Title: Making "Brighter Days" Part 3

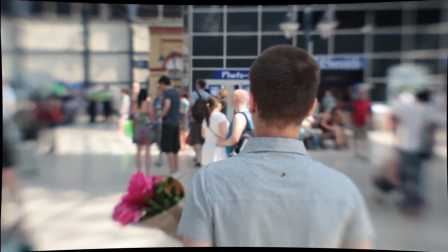Here I warp it, stabilize it, doing everything I did with the previous sequence, creating the camera, then and ending the expression and that's it.
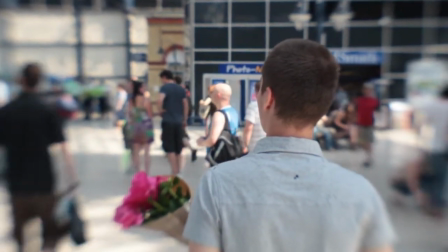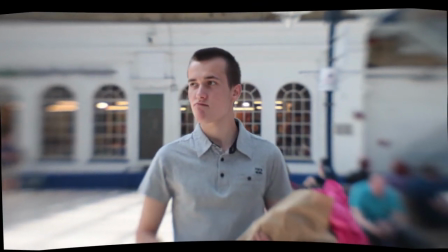The same applies with this one, and
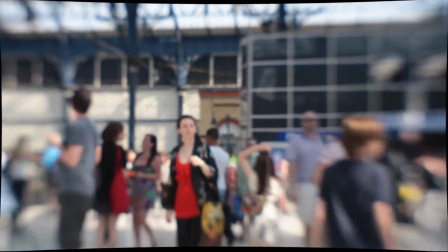this one, and
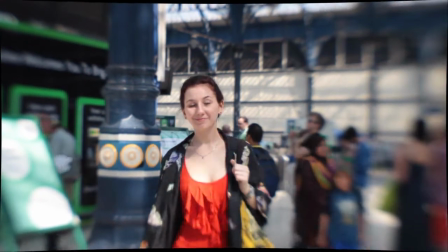this one.
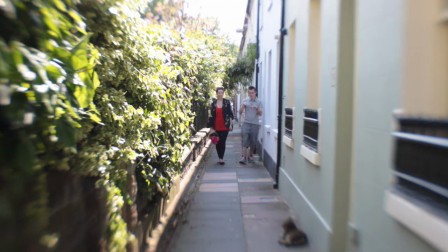Now we go out of the station and here's this beautiful narrow alley with a cat incidentally in place, however not moving when I want it to.
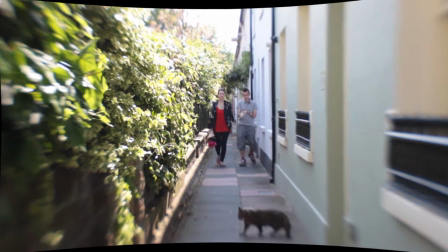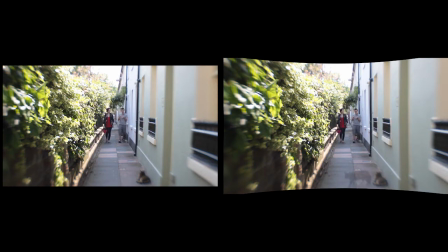I want the cat to move when the guys are further away from the camera,
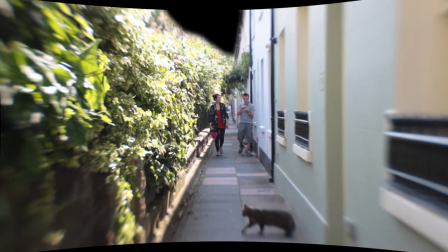then I roughly mask the white space where the sky is supposed to be, make it move,
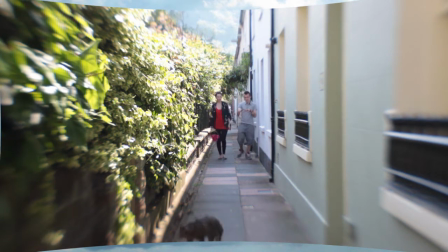add some foliage and here it is. Here I stabilize another shaky footage and
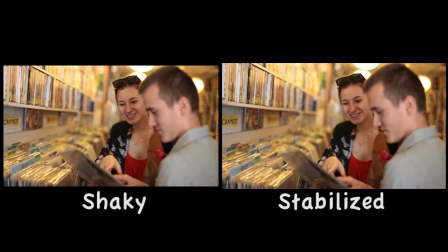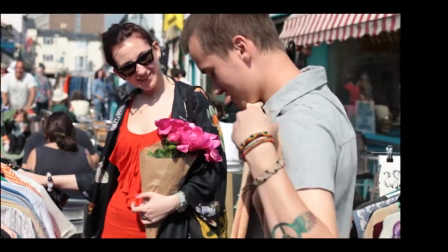another one.
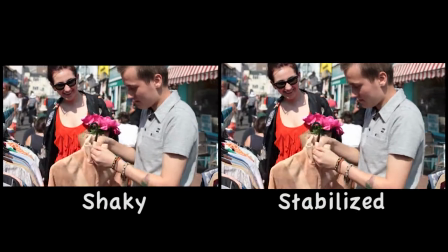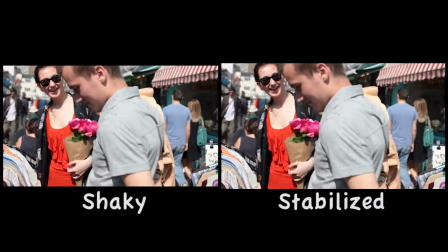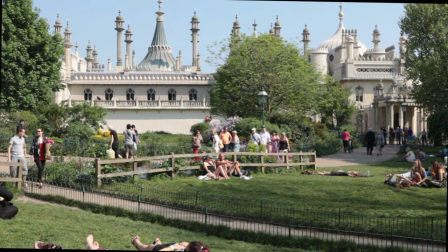Now we have a video with the magnificent Brighton pavilion which is ruined by a blank blue sky. I also don't like that this woman and the kid move from the ride towards our characters distracting us with unnecessary information.
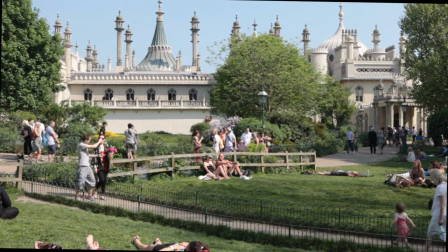So I make them travel back in time a bit and also add some birds flying around in sky as Roman points at their direction.
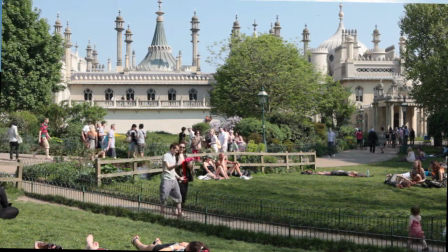Now I put the sky behind the pavilion and extract the blue chunk and put something more vivid.
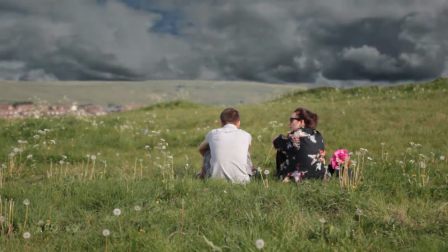In this example I want to show you how a sky replacement process can be a pain to make believable.
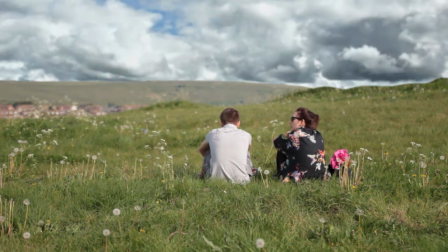That's what happened to me when I didn't extract the space I wanted correctly.
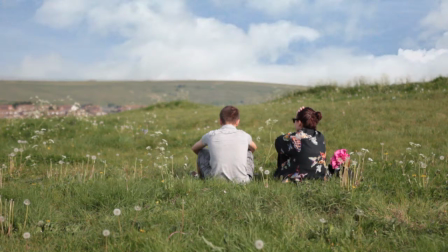Here I did a better job with tweaking different parameters and now I just have to place the sky in the right place and blurred a little.
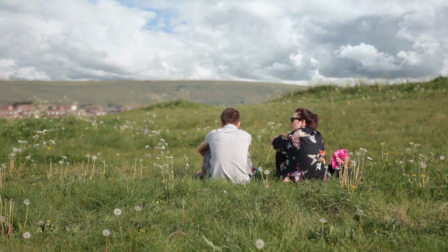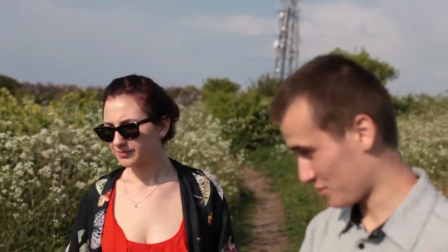This sequence was probably the hardest one to stabilize because it's the most shaky and the only place
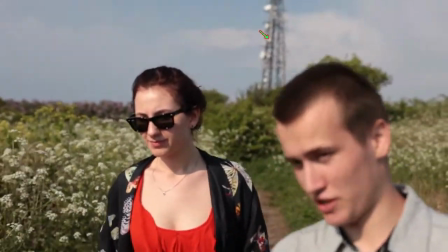in the background where I can use to track the motion is blurred and got blocked by Roman several times.
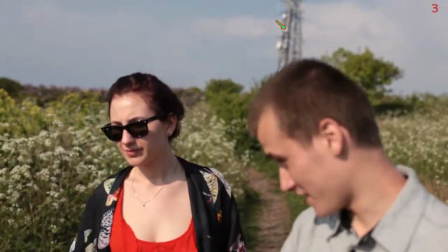Here are the points that I've used and here is the number on the upper right corner indicating how many of them there is.
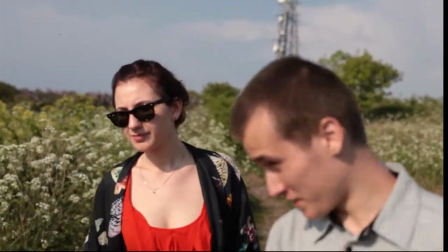Now it's stabilized footage and the result.
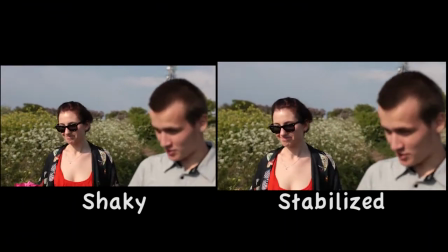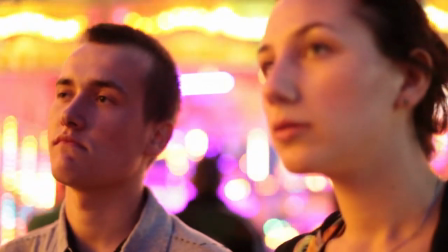And here are some more stabilized sequences from the pier.
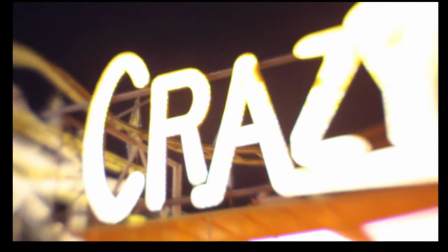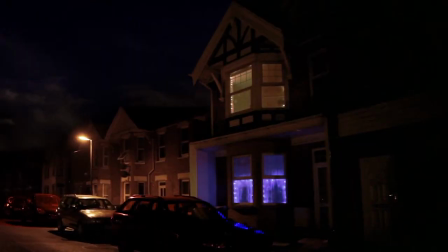This piece was probably the most time-consuming.
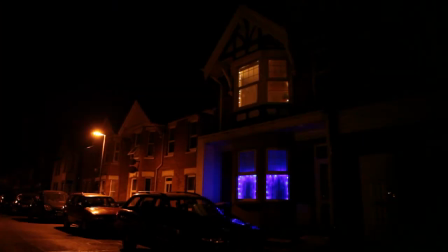Here's an original footage of the exterior of the house I used to live. I used the saturation to have less orange colors and I warped the houses so that they wouldn't look as if they are falling down.
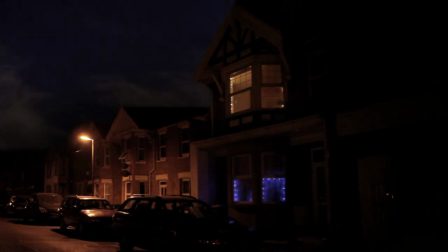Very roughly putting the sky in. Now what I want to have is a camera slowly tracking forwards, however it appears as if the camera is zooming rather than tracking. So I create a virtual camera, make the scene 3-dimensional and put different layers with a red car, silver car,
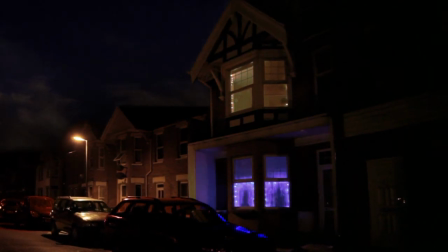a front car and house at different distances from the camera so that when it tracks forward they all scale at a different pace. I also brighten up my house so that it comes out more from other houses.